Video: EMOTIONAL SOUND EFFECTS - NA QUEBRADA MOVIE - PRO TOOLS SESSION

Hi, I am Marcelo Ciro. I am a sound designer and a re-recording mixer, partner of We Can Do Audio Post.
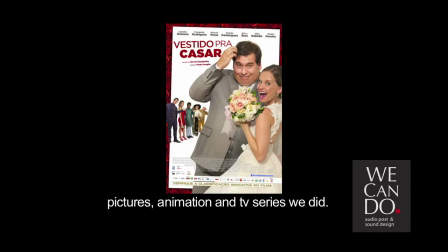7s
Here is a post-production audio facility. So, what we do?
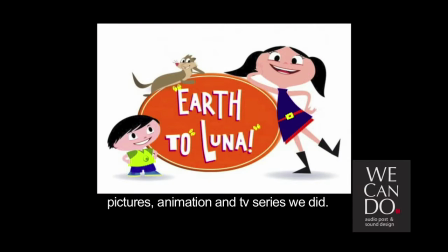12s
We edit dialogue, ADR, edit and design sound effects, we have foley artists,
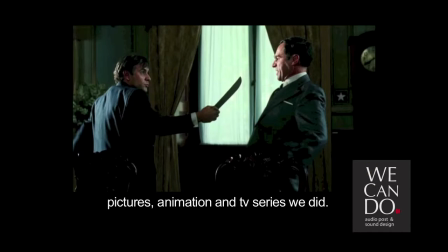18s
and we do the final step, the mix, or also call it re-recording.
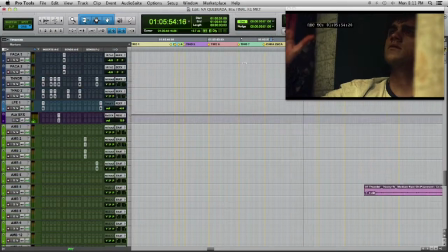23s
And today I will show you how to do sound effects and make the scene scary and interesting.
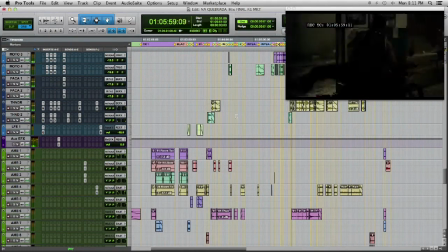30s
This is the movie Na Quebrada.
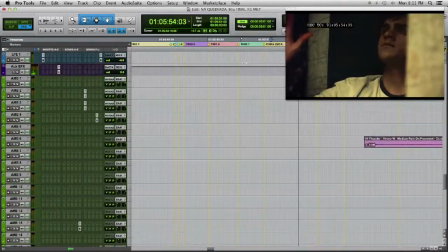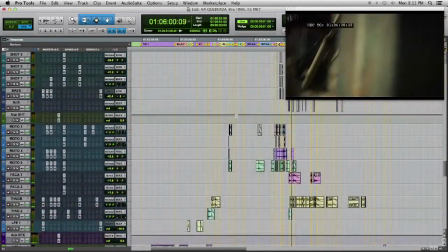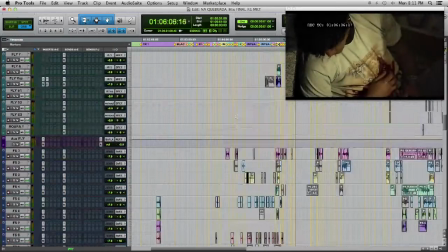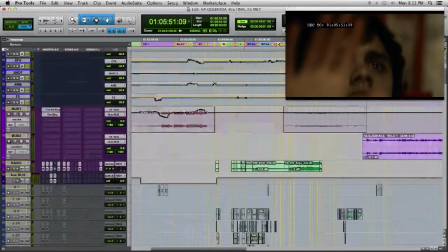51s
Here you can see the whole session. All my tracks go to VCA's.
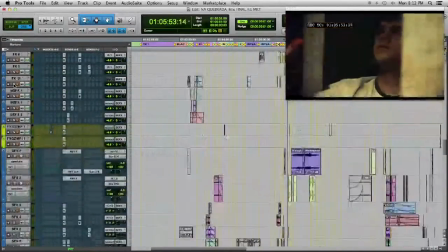57s
This is my ambience VCA. If I press solo on my VCA ambience, I will listen only my ambiences.
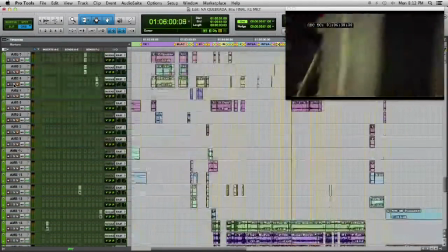66s
I can control group of tracks in VCA's.
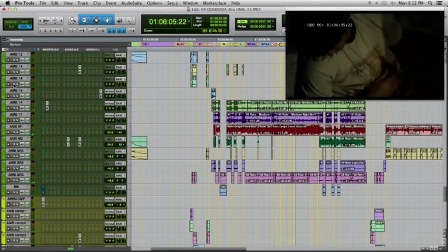70s
I group it in effects, ambiences, picture effects, folly, dialogue. With the VCA, I can control this group of tracks with only one fader.
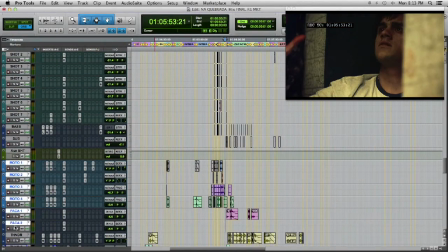83s
Let's solo some effects.
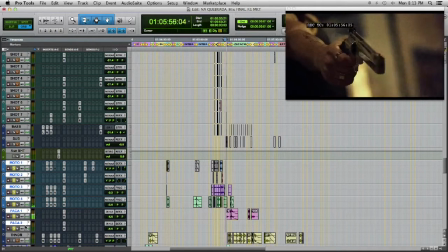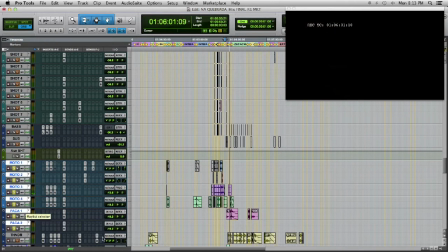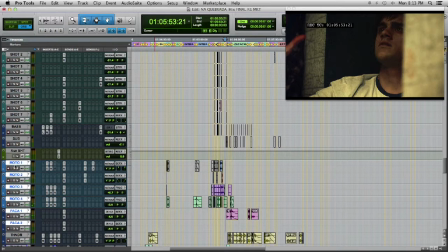95s
Let's hear now only the shot.
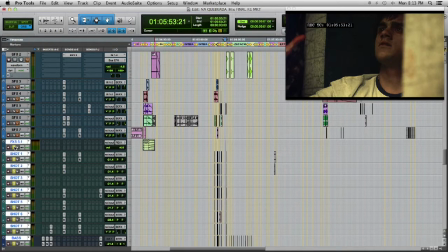100s
now I will solo what I call feeling effects you will
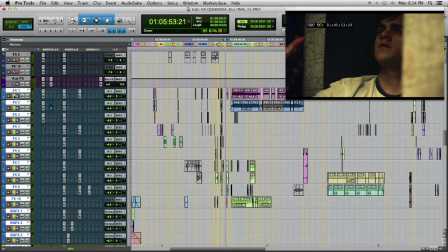107s
hear why it's emotional it's the feeling of the character this
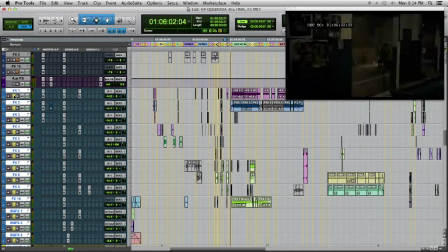117s
is one the main effect of this scene a heartbeat let's
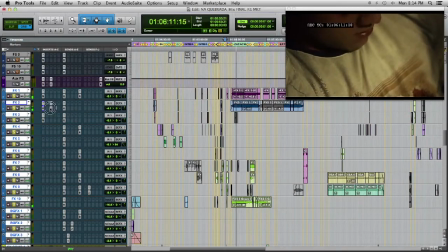126s
see what's going on here is eventide ultra channel
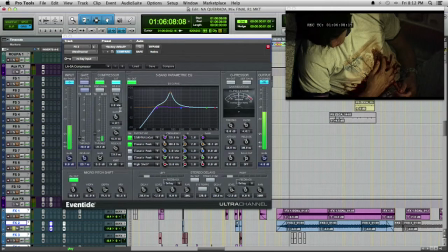131s
I am acuing filtering compressing and
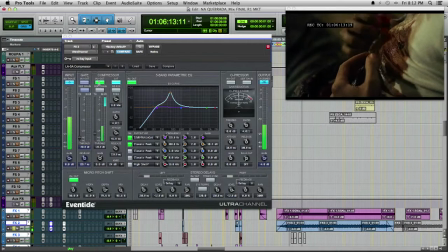136s
using the pitch shift let's see in parts I'm using the compression
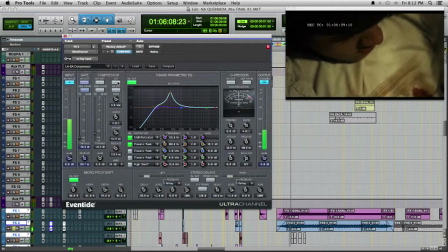141s
and the saturation here without I
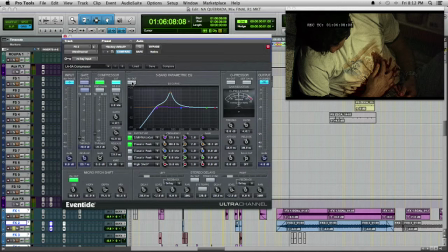150s
am using the filter to cut the low end and also boosting somewhere
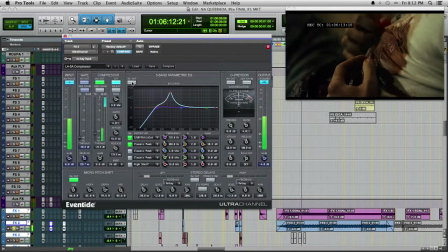155s
135 to get more thickness and
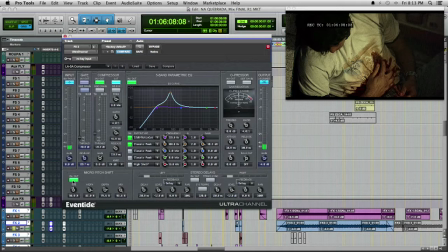162s
finally the micro shift it gives me more depth here without
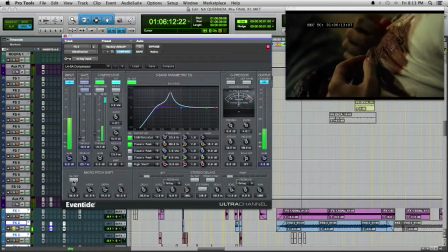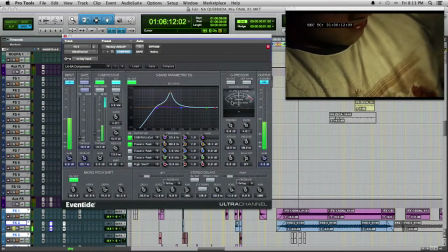175s
but the main reason to use this it's to get emotion this is the most important
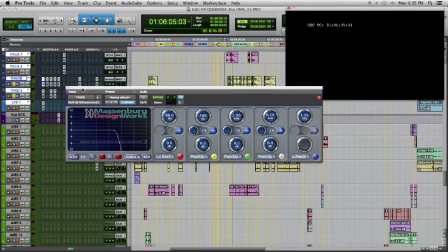181s
now you can hear some thunders and rain it is a weird
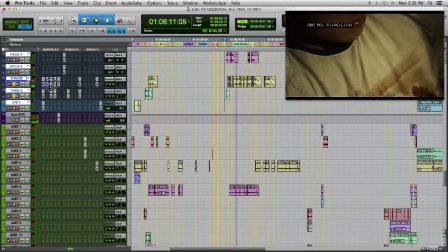188s
effect you cannot understand what is real and what is the feeling of the
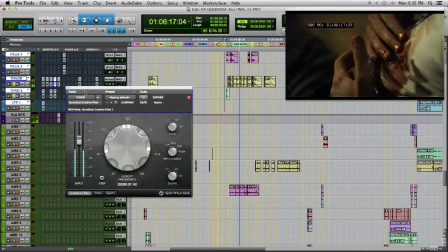194s
character we mix it it together here you can see a high cut
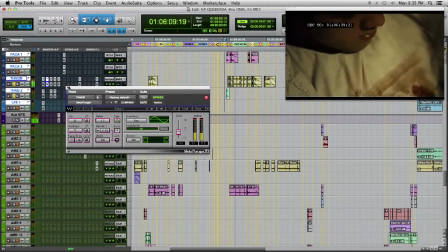200s
a meta flanger the plug and mix dimension 3d to
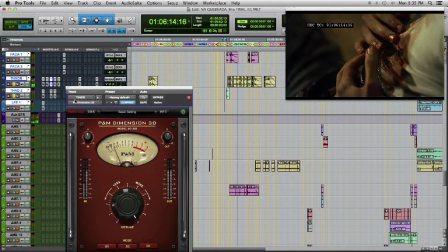205s
give me even more oscillation and depth and a detuning effect
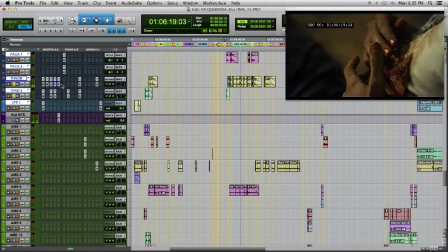209s
and the plug and mix corals assemble we can get
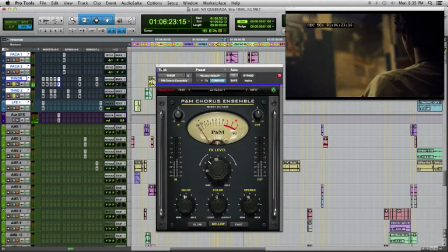214s
a dark corals so we can cut a bit of high end
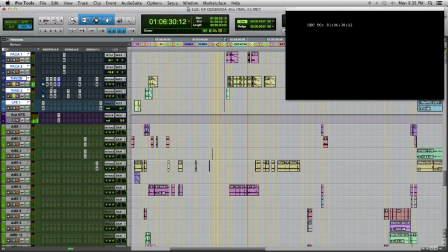221s
here without anything what